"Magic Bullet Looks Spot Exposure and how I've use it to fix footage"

Hi, this is Ben Simon from Media Brighton TV, and in this video, I'm going to be going over the Magic Bullet Looks Spot Exposure Footage Fix. So stay tuned. Okay, so in my film Banana Pearl, which if you haven't watched it, click on the link below, I have a scene where I shoot a day scene at night, mainly because we were running out of time. So this is how I fix the footage using spot exposures in Magic Bullet Looks.
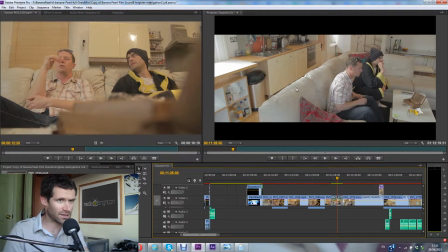(0:27)
Okay, so here we go. The shot on the right is a shot, basically shot during the day, and you can see there's a window over here and there's beams of light coming out and it's hitting the back of the sofa and the back of Russell here,
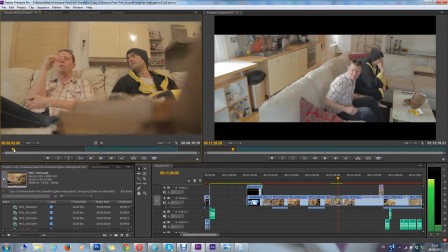(0:40)
and it blatantly looks like it's all during the day. And then this was the shot that I actually shot during night, and you can see it's dark outside, there's no light coming through the window, there's no light on the back of the sofa,
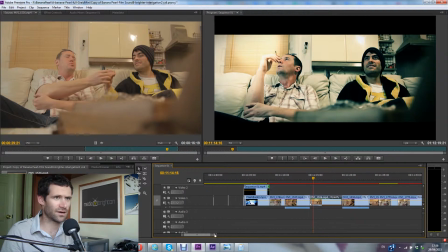(0:53)
and so on and so forth. This is how it looked in the end after I'd added my effects and stuff.
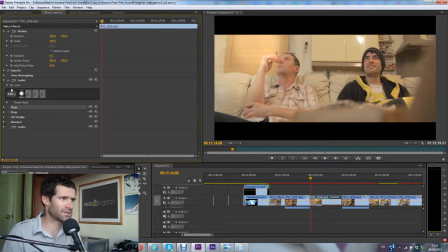(1:01)
So let's go into this effect and you'll see what I've done.
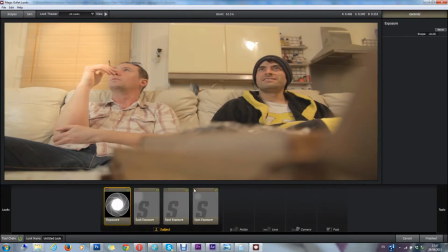(1:07)
Okay, so this is Magic Bullet Looks. Let's add these one by one. You can see what I've done. This one is an exposure.
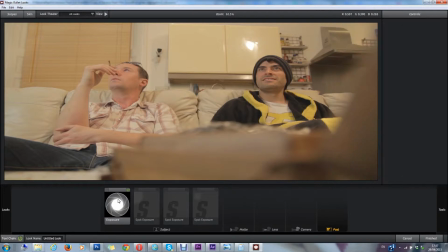(1:13)
You go over here and you grab the exposure there and just pull it down. And that just adds a little bit of brightness to the shot.
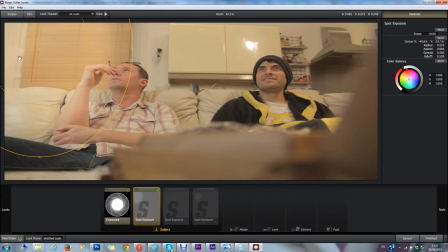(1:20)
Okay, then I basically add a spot exposure, which again, if you just go over here, you can see spot exposure and you can just drag it down. So that adds a bit of light over here. I take that off, I sort of add a bit more.
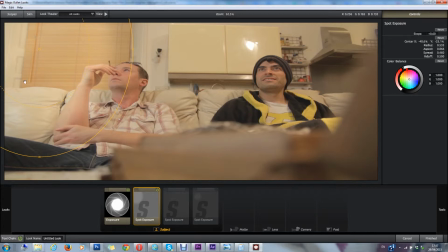(1:36)
So that's like, because I had light coming from over there, and that sort of lightens up this side of the shot. I then add another spot exposure on this side, which kind of lightens stuff up there. And then I add another spot exposure over the window, which kind of makes it look like there's light coming through the window.
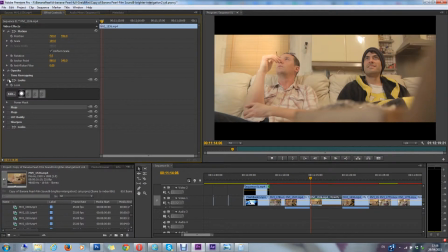(1:55)
Okay, so that's it without, that's it with. Okay, and then on this particular one,
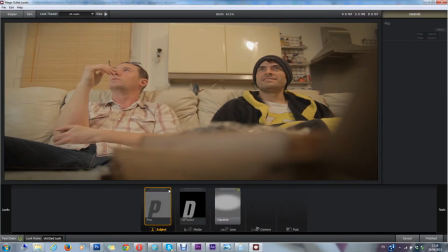(2:03)
I add a little bit of pop, which kind of just adds almost like sharpening. And then the vignette that I've been adding on most. And on this particular film, I added too much vignette.
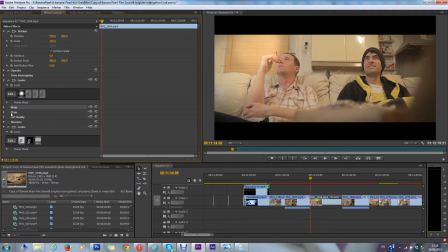(2:16)
So just take that as a lesson learnt. And then once you add the color grading, I sort of cool the image down just to match the other shots.
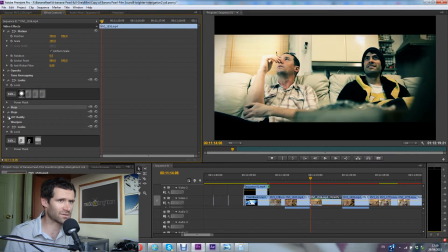(2:26)
Add a mojo effect, and then this LUT, which sort of adds the contrast back in. There you go. You can see like it now looks like there's sun outside and there's sun shining on this side of the sofa,
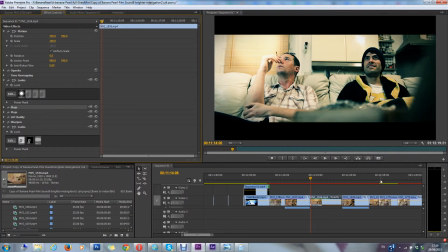(2:40)
and it kind of matches this shot here. Okay, so there you have it. So I hope you found this helpful. If you did, leave me a comment below. Please give us a like, a share, subscribe to my channel. So this is Ben Simon from Media Brighton TV, and you've been watching the Magic Bullet Looks Spot Exposure Footage Fix.
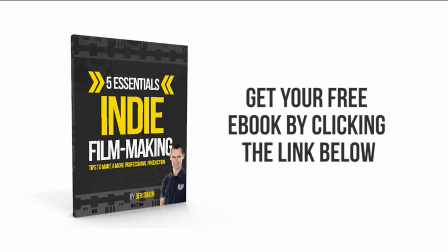(3:06)
Thanks for watching. I have a completely free ebook for you. It's 5 essentials to indie filmmaking, my special tips to make a more professional production. So just click on the link below this video, enter your details, and I'll send you that completely free. Thanks for watching.